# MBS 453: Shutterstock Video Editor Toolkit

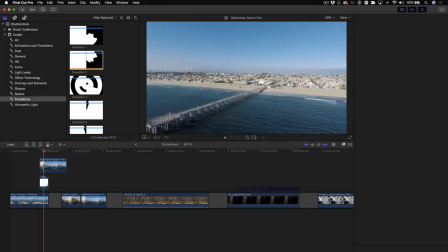(4:09)
And one of the ways you can alter this is that if you don't want such hard edge on the transition,
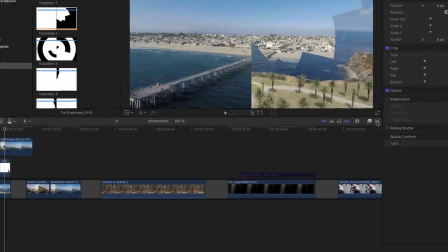(4:15)
you can soften it by opening up the effects browser.
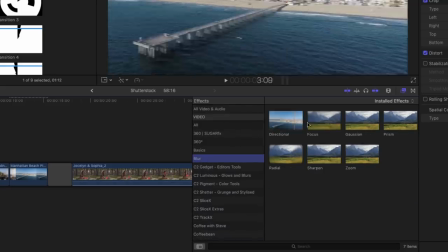(4:19)
I'm gonna go into blurs and I'm gonna just grab a Gaussian blur and throw it on the transition.
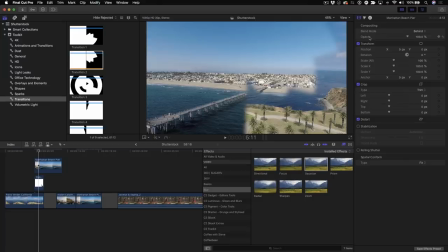(4:25)
And as you can see, it now has a soft edge. And so when I select the transition and adjust the amount, I can essentially feather the edge of the transition so it's not as harsh.
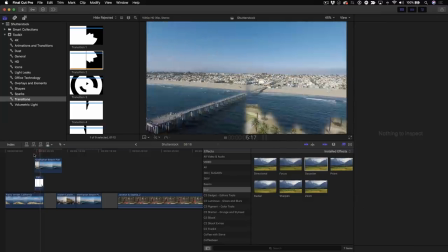(4:39)
And I got this totally different look. So you have a number of different Luma transitions you can play with.
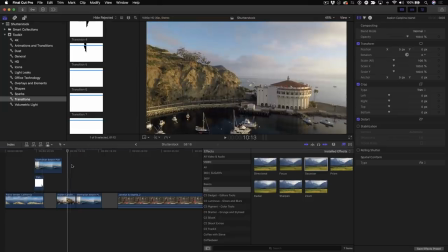(4:46)
The next thing I wanna play with is something called light leaks. And I wanna use a light leak as a transition. So
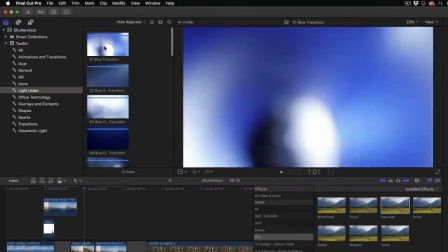(4:52)
I'm gonna select light leaks here, and there's just a bunch of really great light leaks in here that you can use.
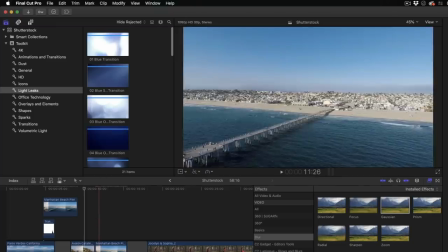(4:58)
Some are shorter, some are longer, and they make really good transition elements. So what I'm gonna do is grab this 01 blue transition and move it over the top.
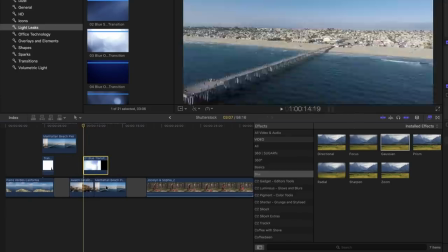(5:07)
I wanna have it straddle the outgoing clip and the incoming clip, so it's right there centered over the cut point.
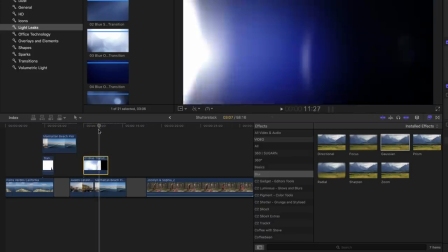(5:12)
And see, there's the light leak. And so how do I create the transparency? Well, I use another composite mode.
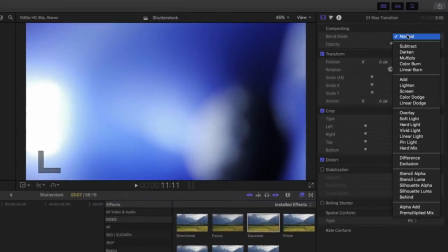(5:18)
The clip is selected. I go over to the composite mode, and this time I'm going to choose screen,
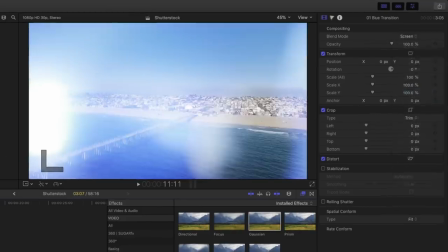(5:23)
which will punch out all of the dark pixels and allow the video to show through.
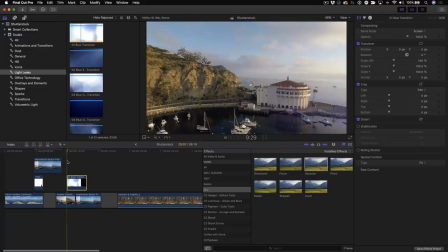(5:28)
So now I've got this really nice light leak transition.
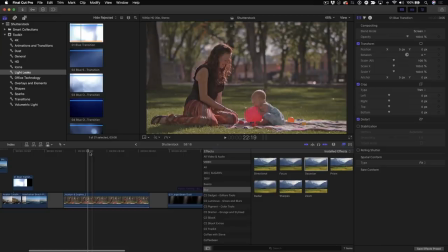(5:35)
Okay, there's also some longer light leaks. I have this shot of my editor Travis's wife and his little girl here. And I wanna create this really nice, almost a flashback kind of a feel. And you see that quite often on a lot of YouTube videos. And I'm gonna use this warm one here.
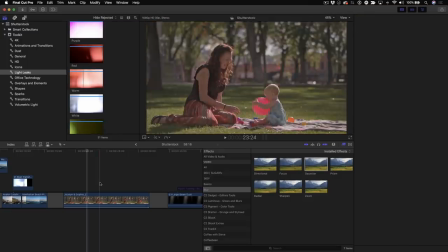(5:55)
Let's constrain the length of this by selecting this clip and pressing X,
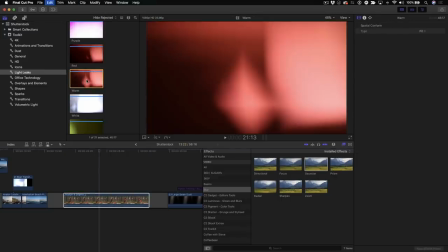(6:01)
and then selecting the clip and pressing Q. And that constrains it as a three-point edit.
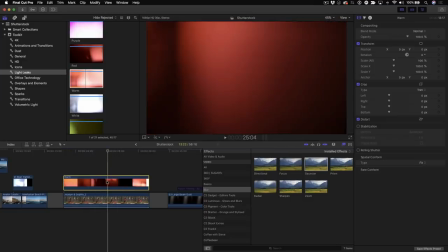(6:06)
And now, what I wanna do is add a composite mode by selecting the clip,
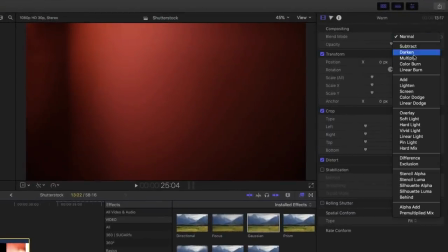(6:11)
going back over to blend, and this time I'll do screen again. And I got this nice light leak here.
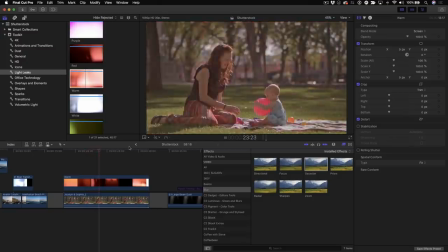(6:20)
There we go, it's this nice little, it's like this has this warm, almost nostalgic feel to it.
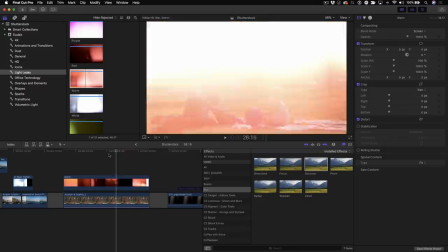(6:28)
It's pretty nice. And one thing that you could do is you can change the speed.
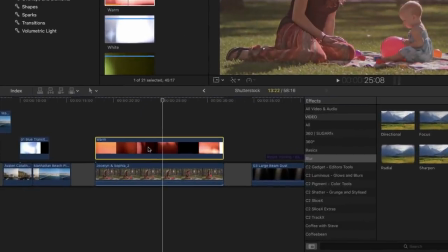(6:32)
If it's too slow for you, you can select the clip and press Command R,
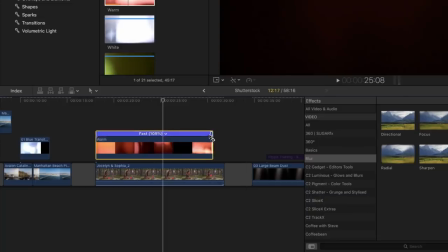(6:38)
and you could speed up the light leak if you want, or slow it down.
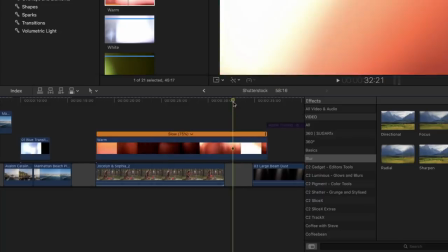(6:43)
Maybe you want it a little slower. And if you do slow it down, because maybe you just want it slow, then you can just select the clip and then you can blade it at that point.
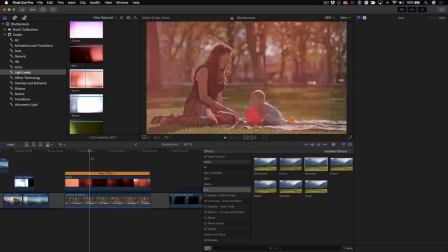(6:51)
So I've slowed it down here. And what's also cool is that you can add some particle elements to this to take the shot even further.
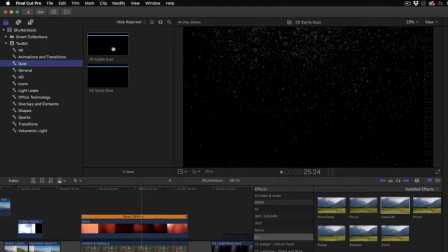(7:00)
I'm gonna go into the dust category here, and you've got some subtle dust particles. You probably can't see it that well against this black, but like the swirly dust you can see. I think the swirly dust is a little over the top, but what I'm gonna do is just grab this subtle dust and put it over the top here.
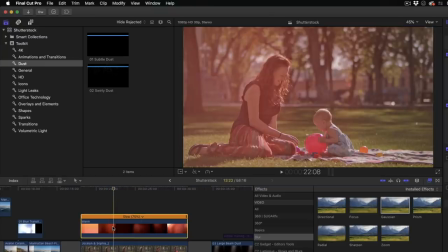(7:17)
So I'm gonna select this, press X,
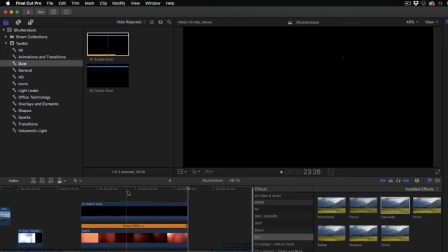(7:19)
select the subtle dust, press Q. So I'm gonna composite the dust on top, and of course I need to add another composite mode.
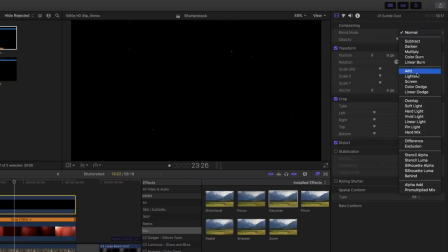(7:27)
I'm gonna set this again for screen.
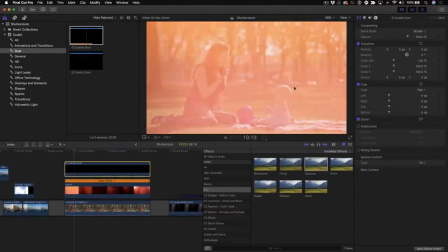(7:29)
And now I have these little dust particles kind of like floating through the scene.
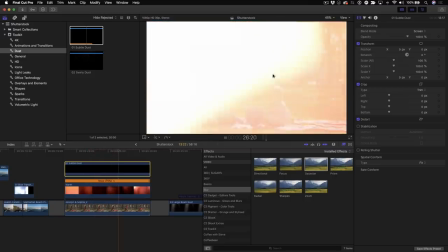(7:37)
It just adds a little bit of texture, and it's just fantastic. So let's move on to the next clip.
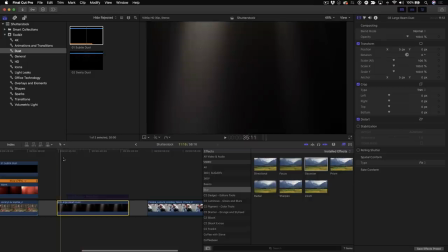(7:43)
In the timeline, I have placed what's called a large beam dust.
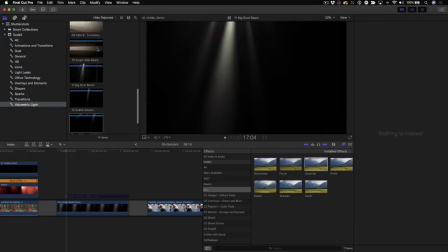(7:50)
And really what this is volumetric light. And there's a number of really cool volumetric light effects.
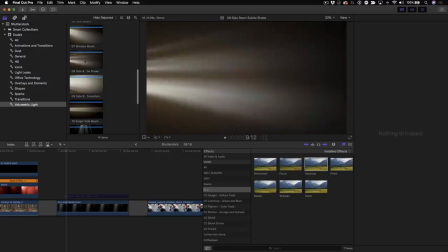(7:56)
And I think these are great for titles, but they're all the same kind of monochromatic color.
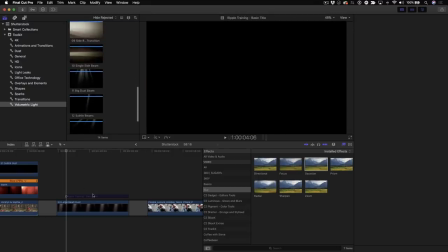(8:02)
I'm gonna show you how to change the color and do some really cool stuff with them.
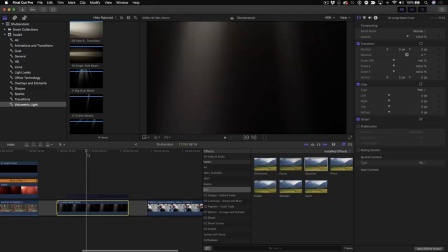(8:05)
So I'm gonna select the clip, and I'm gonna press Command 6 to open the color board.
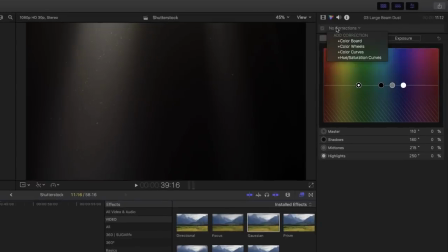(8:11)
And I'm going to apply a color curves.